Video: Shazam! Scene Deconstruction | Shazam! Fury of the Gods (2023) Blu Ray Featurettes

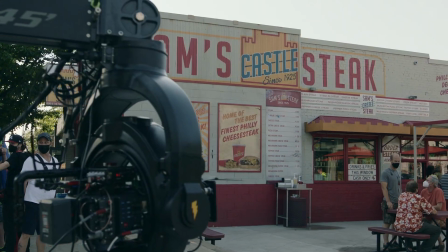(4:11)
Sam's Steakhouse was a difficult location to find. There's nothing like that in Atlanta.
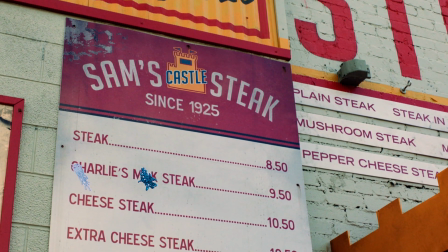(4:17)
Atlanta's very green and like some rolling hills in town. Philly's very flat, not many trees. But the Sam Steak in particular, that was a quiet street that we could make look like a busy street.
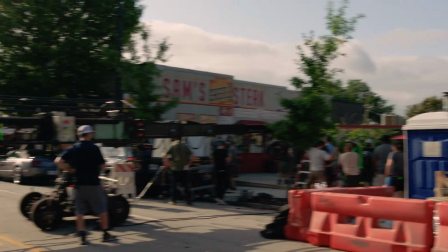(4:29)
Part of my job is like imagining what it could be, not what it is. For instance, Shazam gets slammed across the road.
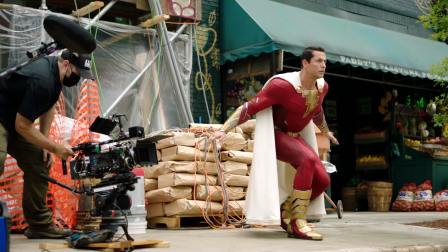(4:35)
What's he going to hit? We had a building that was under reconstruction, so there's a lot of things for him to fall into.
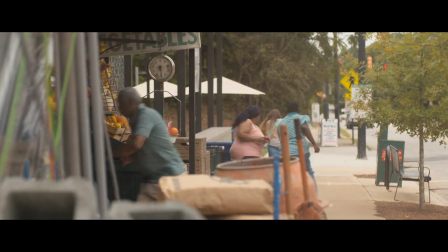(4:43)
The character of Shazam is just so brilliantly played by Zach.
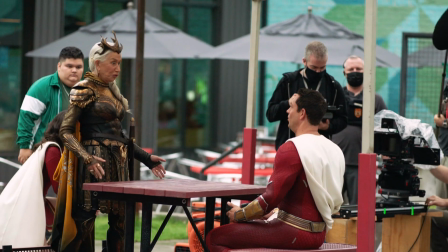(4:47)
It was so fun to sit across the table and witness that performance that I'd enjoyed so much on screen before. I remember sitting there,
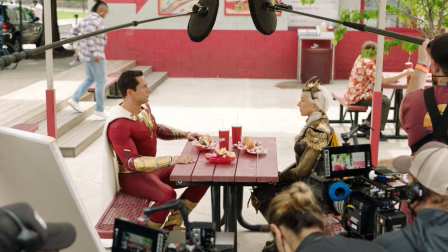(4:55)
I'm like, oh my God, I'm doing like a head-to-head scene with Dame Helen Mirren.
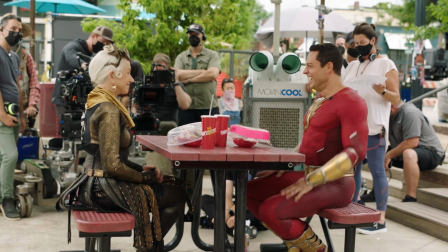(5:01) Helen, you're the best.
I've told her this. She's so cool. They're both such good actors, and they play off of each other so well.
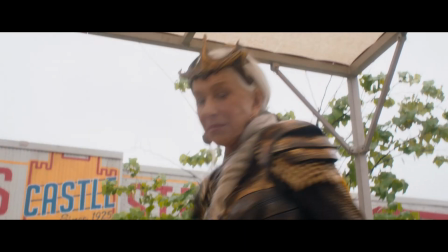(5:10)
Let's go back a little bit. So this table here is an actual table that we pulled into
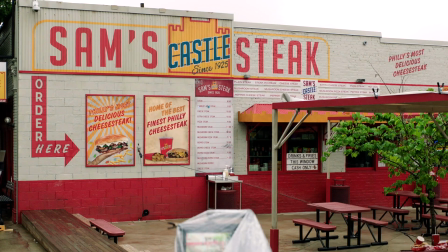(5:16)
the wall by a cable with such force that it just sort of shatters.
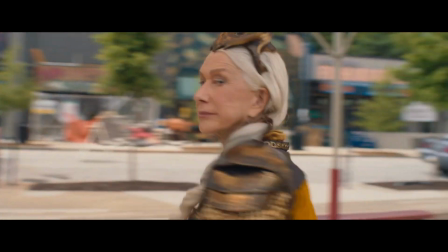(5:20)
The cheesesteaks actually flew over the building. This is the power of elements, and the idea is that she's
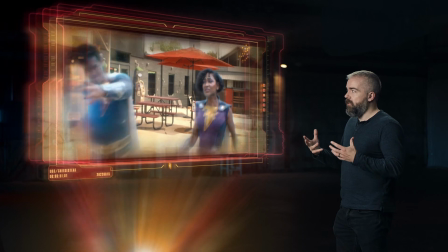(5:28)
affecting the water inside their body and making them unable to move.
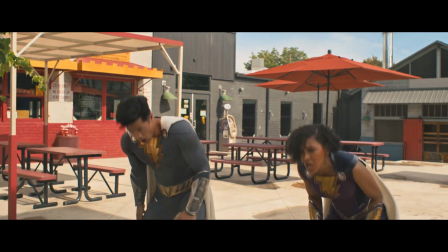(5:36)
Let's take a look at our big unicorn scene.
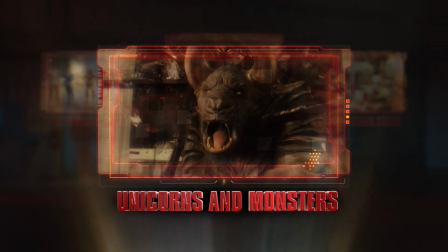(5:39)
We had this idea that unicorns probably like dark places, so we wanted to shoot it in this parking garage.
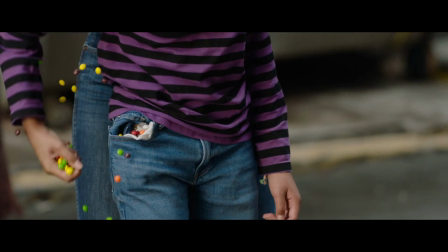(5:47)
Now the camera only went to like 150 frames per second, which is pretty slow motion, but we had to sort of add to it.
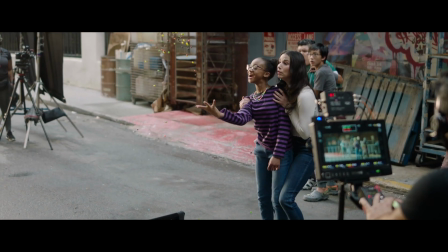(5:56)
They stand a little bit still because you want to really see the unicorn opening his eyes and realizing what that is.
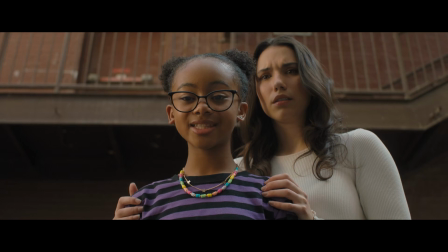(6:07) Taste the rainbow.
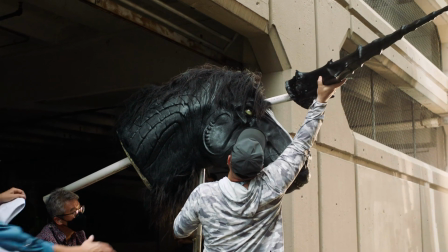(6:13)
On the day we had a big full-size unicorn head that I was hoping was something I could puppeteer,
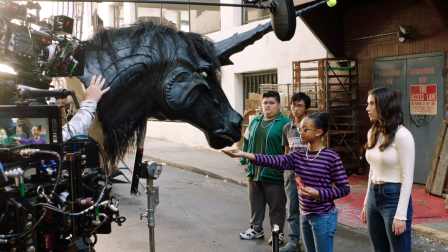(6:20)
but it was just way too heavy, so we had to have it on a stand. But it was great to have there for the kids to interact with.
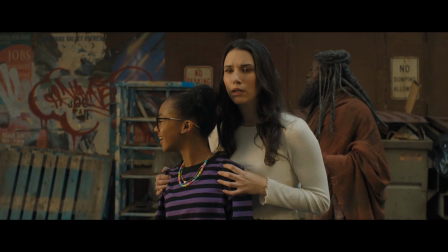(6:26)
And then if we keep playing...
We're gonna need more Skittles.
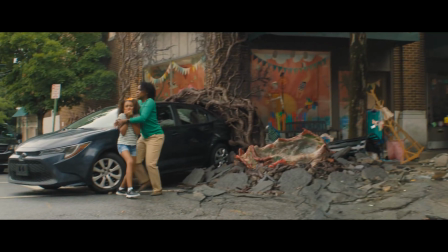(6:34)
I love doing this monster mayhem. To shoot that, we had people in gray suits.
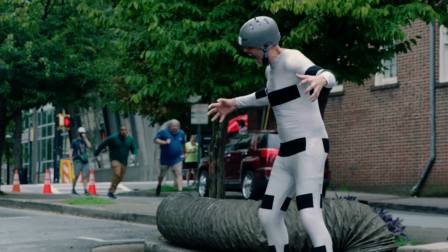(6:40)
We hired really tall people. We paint them out and put in the CG creature afterwards.
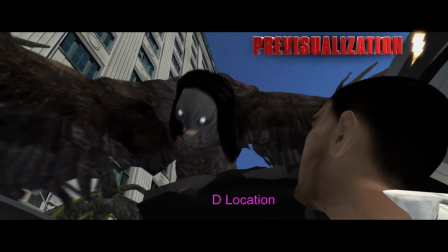(6:48)
It helps a lot with sort of the interaction and just with how you frame the shots.
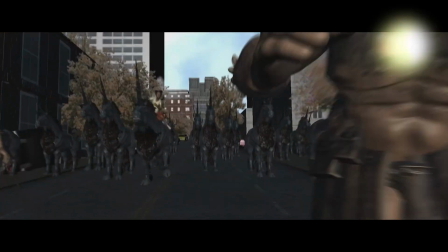(6:54)
Now, when they show up here, the way you shoot people riding unicorns is that you build
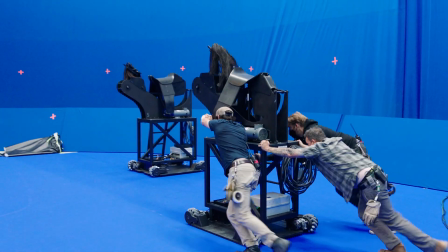(7:00)
a little saddle type thing that they can ride on a blue screen stage.
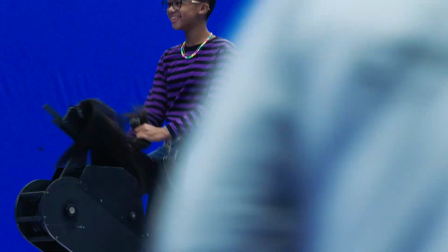(7:05)
It looks pretty badass when it's done, but when you're shooting it, it's very silly. Let's take a look at the big baseball stadium in Philadelphia.
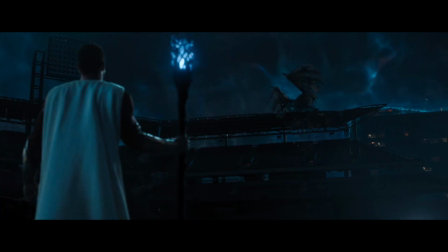(7:16)
So this is my favorite scene in the movie. The big epic showdown between Shazam and Calypso.
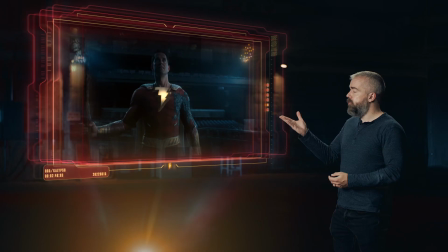(7:23) We end this now!
Lucy here, when she's riding a dragon,
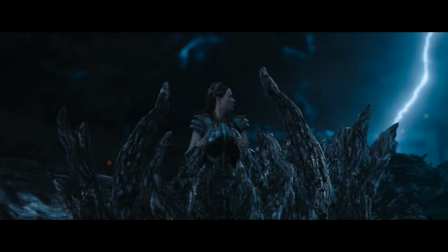(7:28)
the way you shoot that is we had a big robot arm that she sits on that's sort of programmed for various moves.
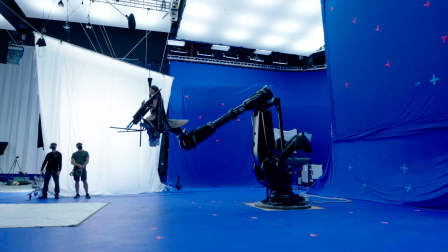(7:38)
Technology has advanced so much now that in a couple of weeks you can have a pretty good section of a dragon sculpted from scratch.
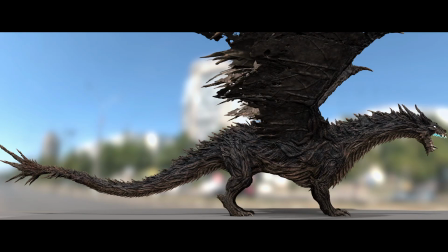(7:45)
We were given a 3D model from the visual effects team to scale, and then we could start manufacturing pieces of the robot.
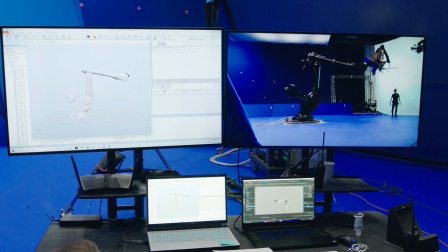(7:51)
Our special effects team input the X, Y, and Z data into their system that drives this robotic arm. It's, fully articulated, but it's huge. It's for building cars.
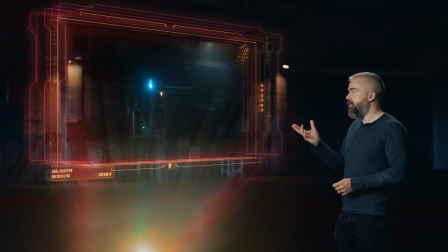(8:08)
This shot of him rising up here was an early one that I did a storyboard of,
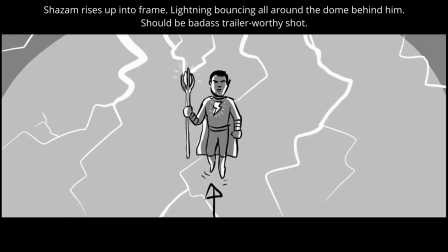(8:13)
and I was like, this needs to be a trailer moment of him just rising up into frame,
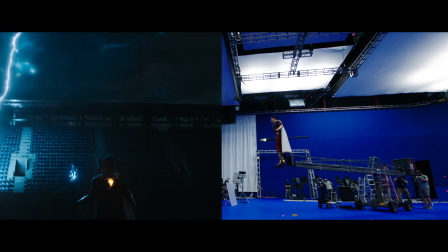(8:17)
surrounded by lightning, about to fight a dragon.
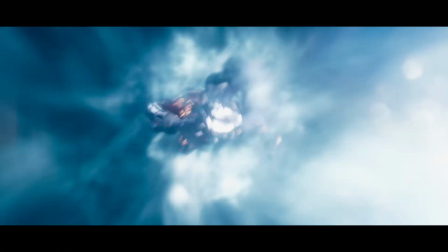(8:24)
This is the sack on a tuning fork rig where he's being almost like puppeteered so he can roll and be upright or be horizontal.
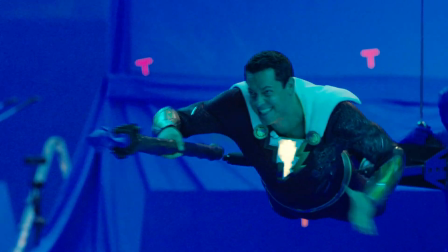(8:32) It's quite a workout. You need a strong core to do all these things. And cut.
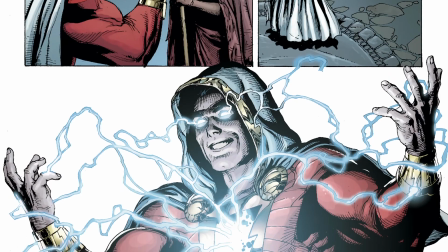(8:41)
We actually do light up his eyes, which sometimes happens in the comic.
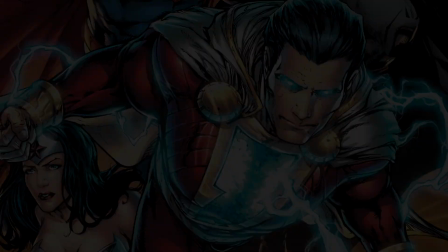(8:46)
We never saw it in the first movie, so I wanted to have that badass moment here.
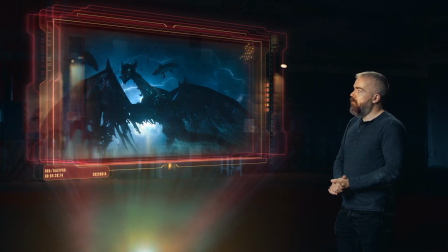(8:54)
This right here, this is probably one of my favorite shots in the whole movie. I mean, whenever you just do silhouetted things in a lightning storm, it's gonna look great.
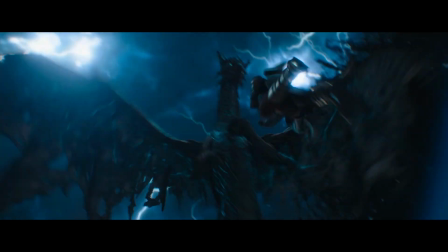(9:03)
Let's move forward here.
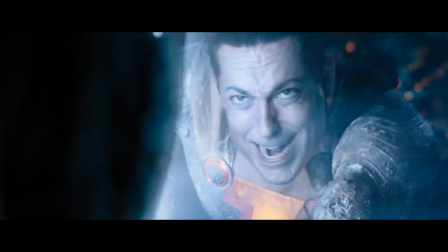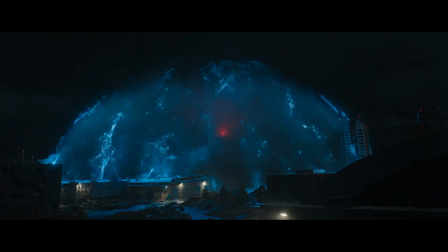(9:09)
As a reference here, when the dome disappears,
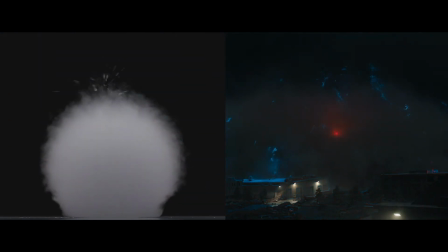(9:13)
I found a lot of footage of soap bubbles filled with smoke that you pop in slow motion,
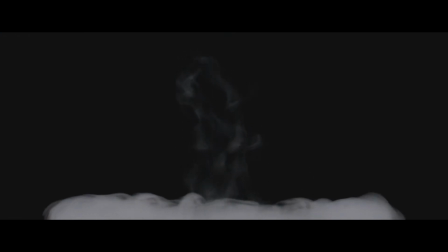(9:20)
and you sort of see the outer bubble go away and the smoke just pouring out.
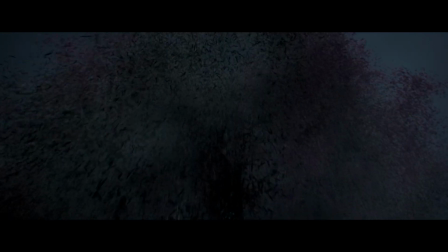(9:24)
And then we get to destroy the tree. The monsters, the dragon, they were all created of this tree of life.
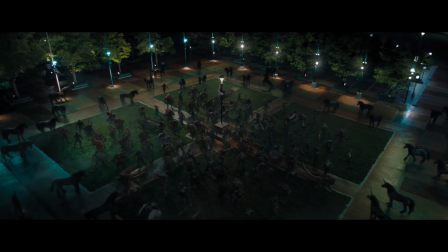(9:31)
So when they die, they do turn into leaves and tree-like material.
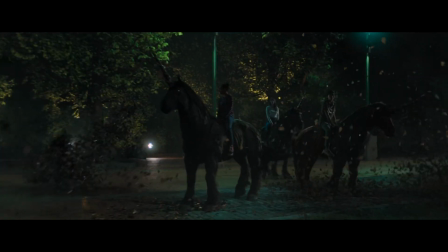I hope you enjoyed this breakdown of Shazam, Fury of the Gods, and maybe now you can watch the movie again and see if you can pick up on all these details. Shazam!